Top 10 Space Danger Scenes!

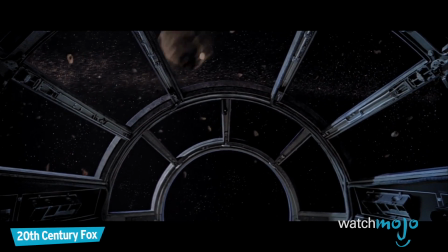(8:16) You're not actually going into an asteroid field.
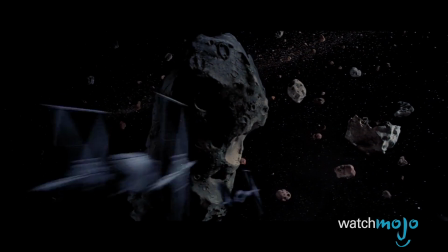(8:19)
In a film that inspired a world of science fiction fanatics, this asteroid sequence delivers on multiple levels.
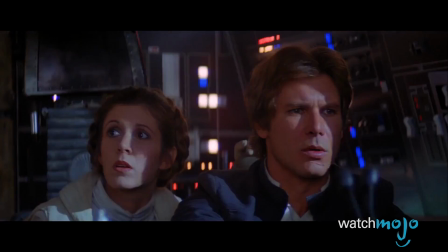(8:26)
Surely, one must bow down to the special effects, but the moment is complemented by the cool composure of the characters, not to mention the hilarious dialogue.
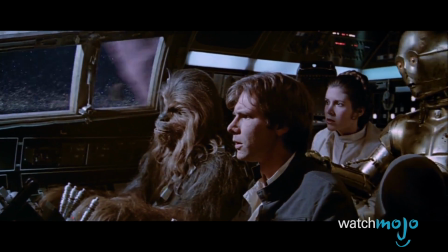(8:34) Sir, the possibility of successfully navigating an asteroid field is approximately 3,720 to 1.
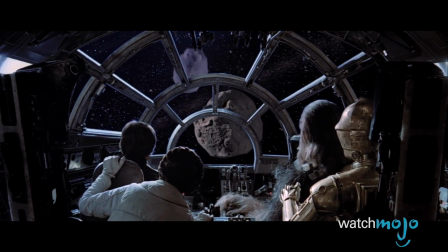(8:39) Never tell me the odds.
Han Solo and Princess Leia may seem a bit too relaxed given the circumstances,
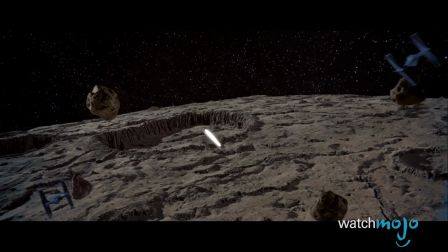(8:45)
but the epic nature of the Millennium Falcon sequence lives on as a classic moment of cinema.
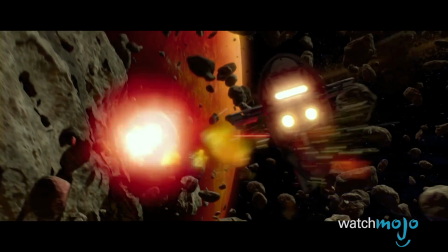(8:50)
And while the asteroid chase from Attack of the Clones doesn't have the same legacy within pop culture,
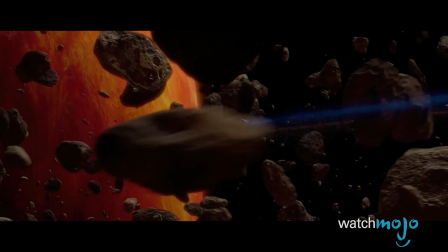(8:55)
it's still one of the best as well, and certainly a stressful moment for die-hard fans and first-time viewers alike.
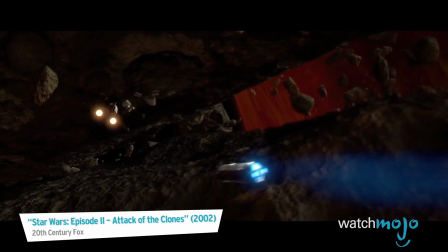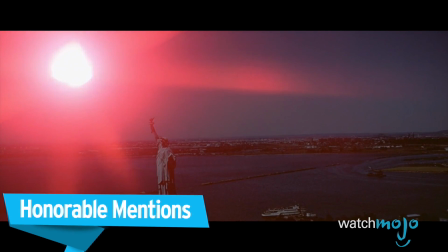(9:07)
Before we unveil our top pick, here are a few honorable mentions.
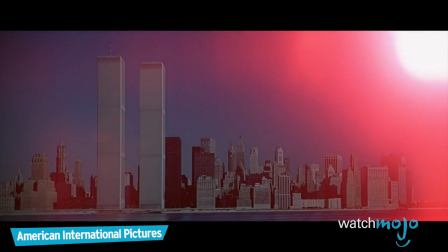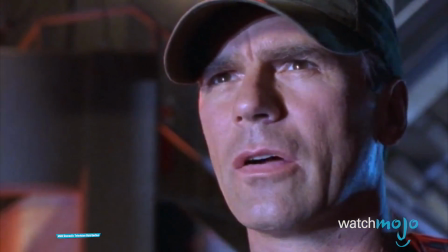(9:20) What am I looking at? That's a black hole, sir. Black holes don't need food.
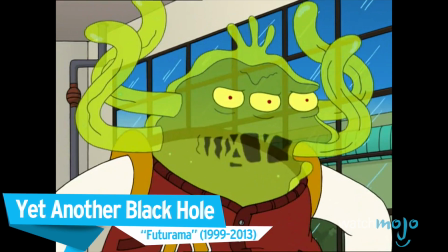(9:25) Neither do nerds.
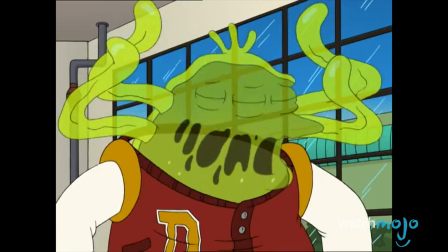(9:30) My man-witch!
Number 1. Debris Chain Reaction.
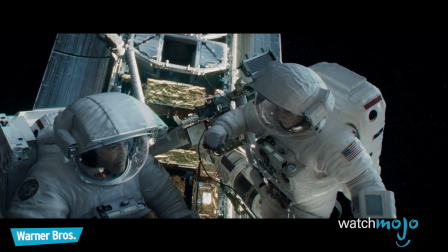(9:36)
Gravity.
Debris from the missile strike has caused a chain reaction, hitting other satellites and creating new debris.
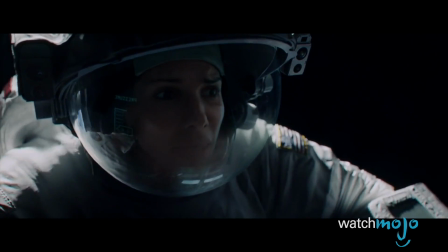(9:43)
Many space hazards are meant to be experienced in the movie theater,
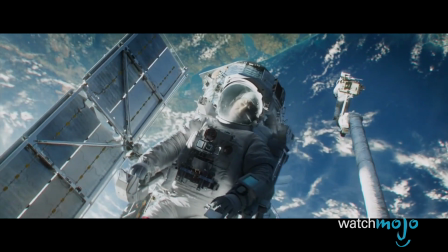(9:47)
and Alfonso Cuarón's jaw-dropping space debris sequence from Gravity only reinforces this idea. Word is still initializing.
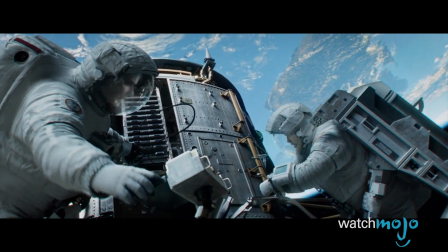(9:54) not gonna ask you again. 1 second. Not 1 second, now.
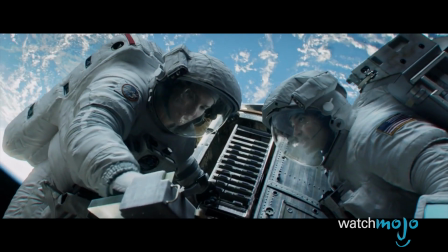(9:59) Shut it down.
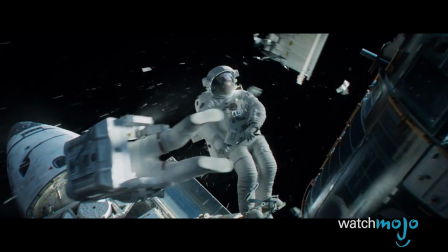(10:00)
With one continuous shot, the scene takes audiences on a ride with a small crew, with planet Earth serving as the hypnotic backdrop, especially when things get hairy.
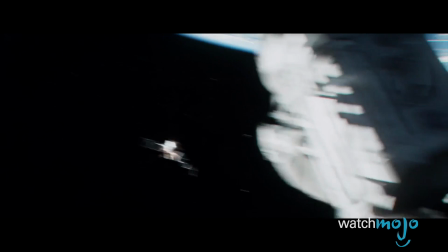(10:09) Floor, this is Kowalski confirming visual contact with debris. Debris is from a BSE sat.
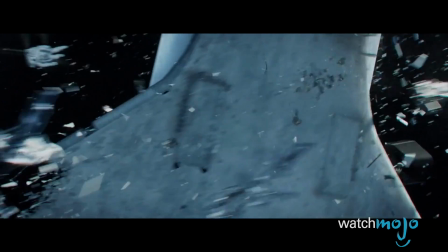(10:14)
It's a legitimately engulfing moment, as the color palette and camera work produce a realistic vibe, despite the obvious fact that it's not real.
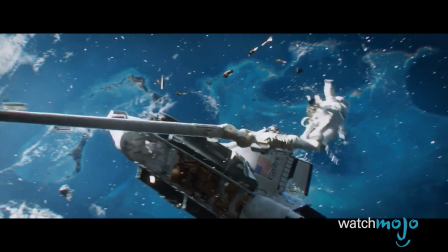(10:23)
Once the debris from a Russian missile strike hits the space shuttle at a high speed,
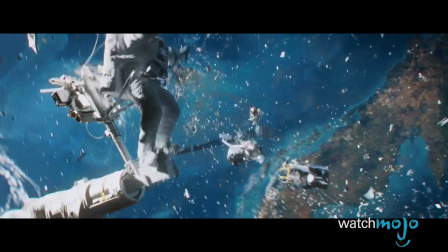(10:27)
the dizzying effect takes viewers into the minds of Ryan Stone and Matt Kowalski, and lends some humanity to an otherwise effects-driven film.
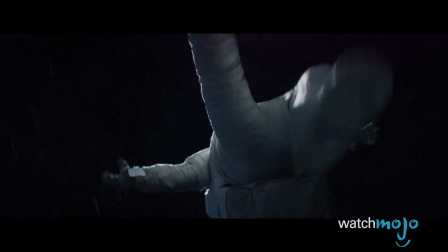(10:35) Oh, I don't know, I'm spinning! I can't! Report your position.
Do you agree with our picks?
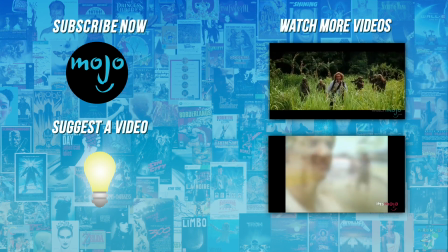(10:41)
Check out these other great clips from WatchMojo and subscribe for new videos every day.